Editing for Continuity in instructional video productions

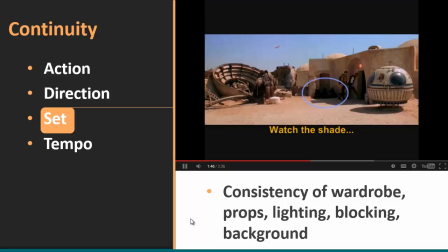Do you really think Look at that shaded area. Watch what happens.
Here that'll take us to Alderaan?
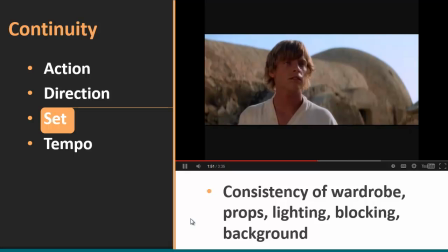Most of the best freighter pilots that will be found here only watch a step. This place can be a little rough.
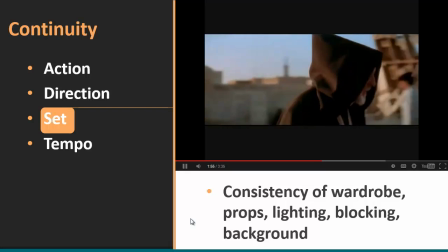I'm ready for anything.
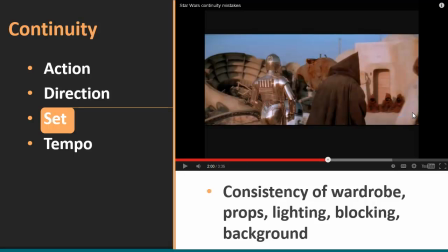First, those Jawa, as they were called, did you remember that? First they were in the shade, and now suddenly it's sunny again. So again, this is a perfect example of a variety of different kinds of continuity issues that even Hollywood producers face,
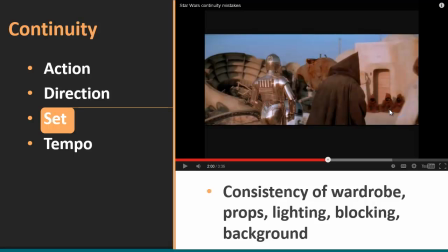and you certainly will have to deal with some of these in your own productions. Here's a more modern continuity issue.
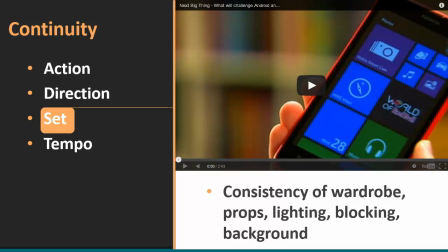This one is taken from CNET's channel, and in this sequence here, I want you to see what I think is not a very good decision to take your host from one shot and move his position in a second shot, obviously in the same type of restaurant setting here, but it's a little disorienting.
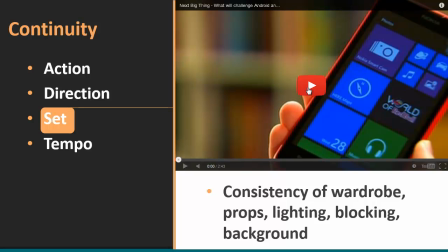Here's what I mean. Watch this. We'll watch the beginning of it, and then I'll skip ahead.
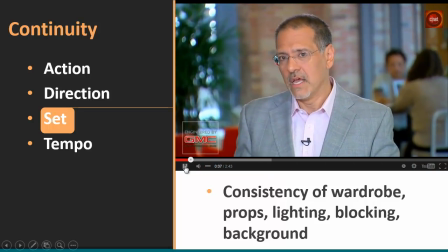Who will take that third position in the running with Okay, we're in a classic setting here.
You got a couple in the back here. He's talking about whatever. iOS and Android.
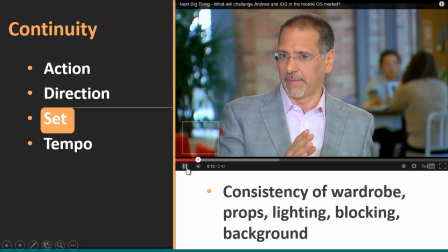Now the discussion is beginning to tilt a little bit away from who.
Okay, I'll turn this down.
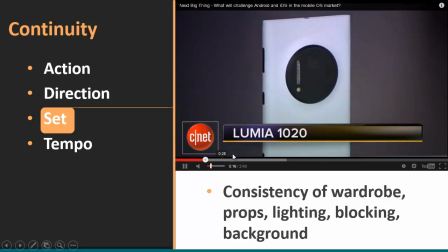So there's some talking head there. Now we go to a bunch of cutaway footage.
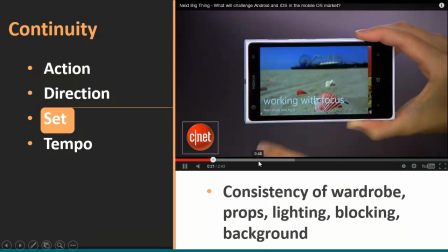But if I skip ahead here to, I think, about the minute 30 mark, watch what happens.
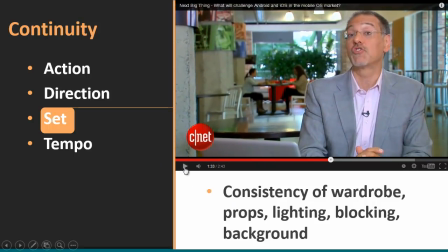And we'll talk about Microsoft's specific prospects in the future.
Okay, now what do you notice? Where's everybody else? There were a bunch of people in that shot to begin with, and it sounded very, very noisy, and now it's a dead zone, almost as if these two people back here have been staged.
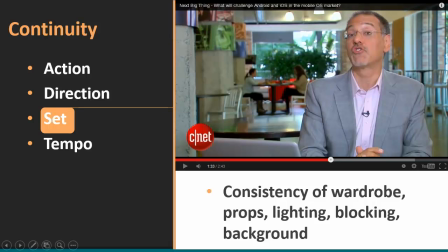So clearly, here's an example of what not to do. Don't shoot part of your video on one day and then shoot the rest of it on another day. Plan to shoot everything in that particular sequence all at the same time, so you leave with every shot that you need.
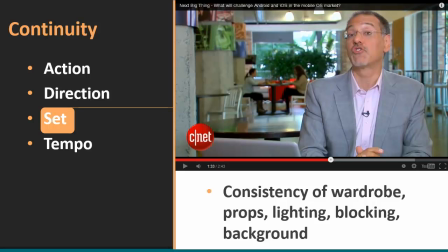And that's why these storyboards and these shot lists are so important. Let's talk about tempo.
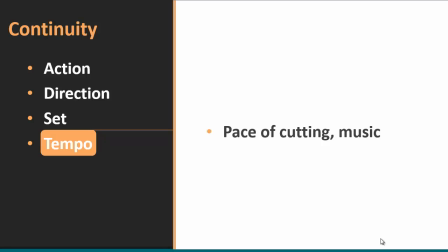Tempo is established by two things primarily in any production. The first is the pace of the cutting, how quickly you're cutting back and forth between different clips, and then of course the music.
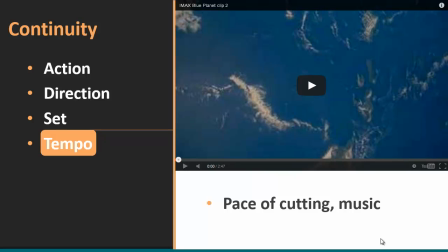We've seen many examples already where a fast-paced production is established by fast music and quick cutting. However, I want to show you, kind of in contrast to that, what happens when you slow down and you have very little cutting, but you have very dramatic footage.
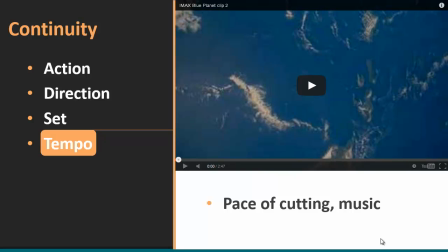And the dialogue is slowed down in pace with the lack of fast-paced music and the lack of cutting, and yet it works incredibly well. This next sequence is taken from the IMAX Blue Planet series, and I think you're going to be impressed.
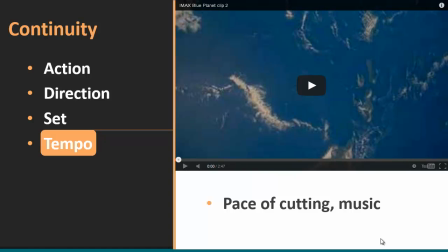This is a sequence about the shuttle taking off from Cape Canaveral.
Environment which makes life possible here on Earth.
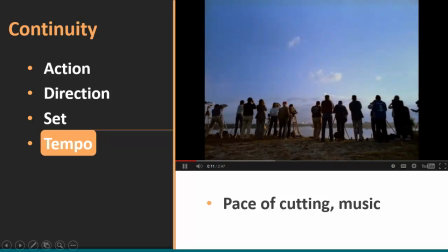We're now returning to space in a variety of craft. We call this Mission to Planet Earth.
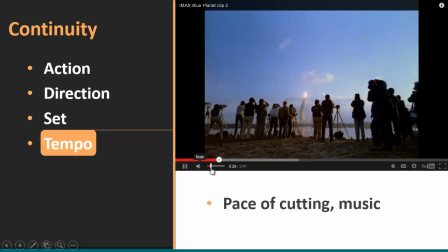Okay, notice how long this sequence goes without any narration.
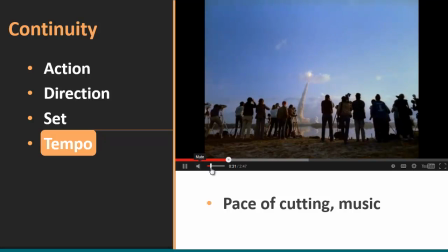It's purely visual, and there are no cuts. And it's very obvious why they do this. The footage is so dramatic, you don't need to dress it up any whatsoever.
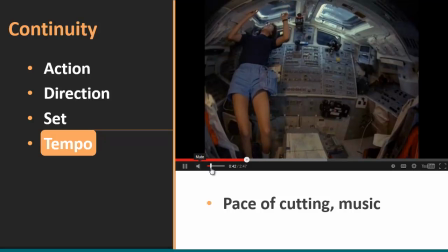You don't need to talk over it. You don't need a fast-paced track, and you can let it linger for a while before you cut to your next shot.
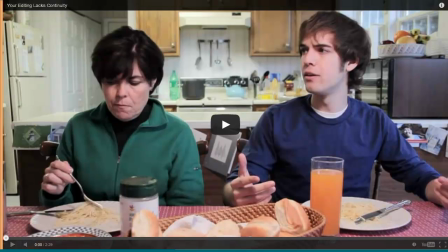Finally, I want to conclude with the granddaddy of all continuity videos. Most of you saw this in 604, but it's very relevant to repeating again in this class.
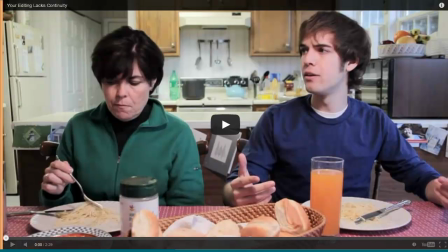It's a spoofy kind of short that makes fun of all the different kinds of mistakes that producers make when they forget about continuity. So I'll let the video speak for itself.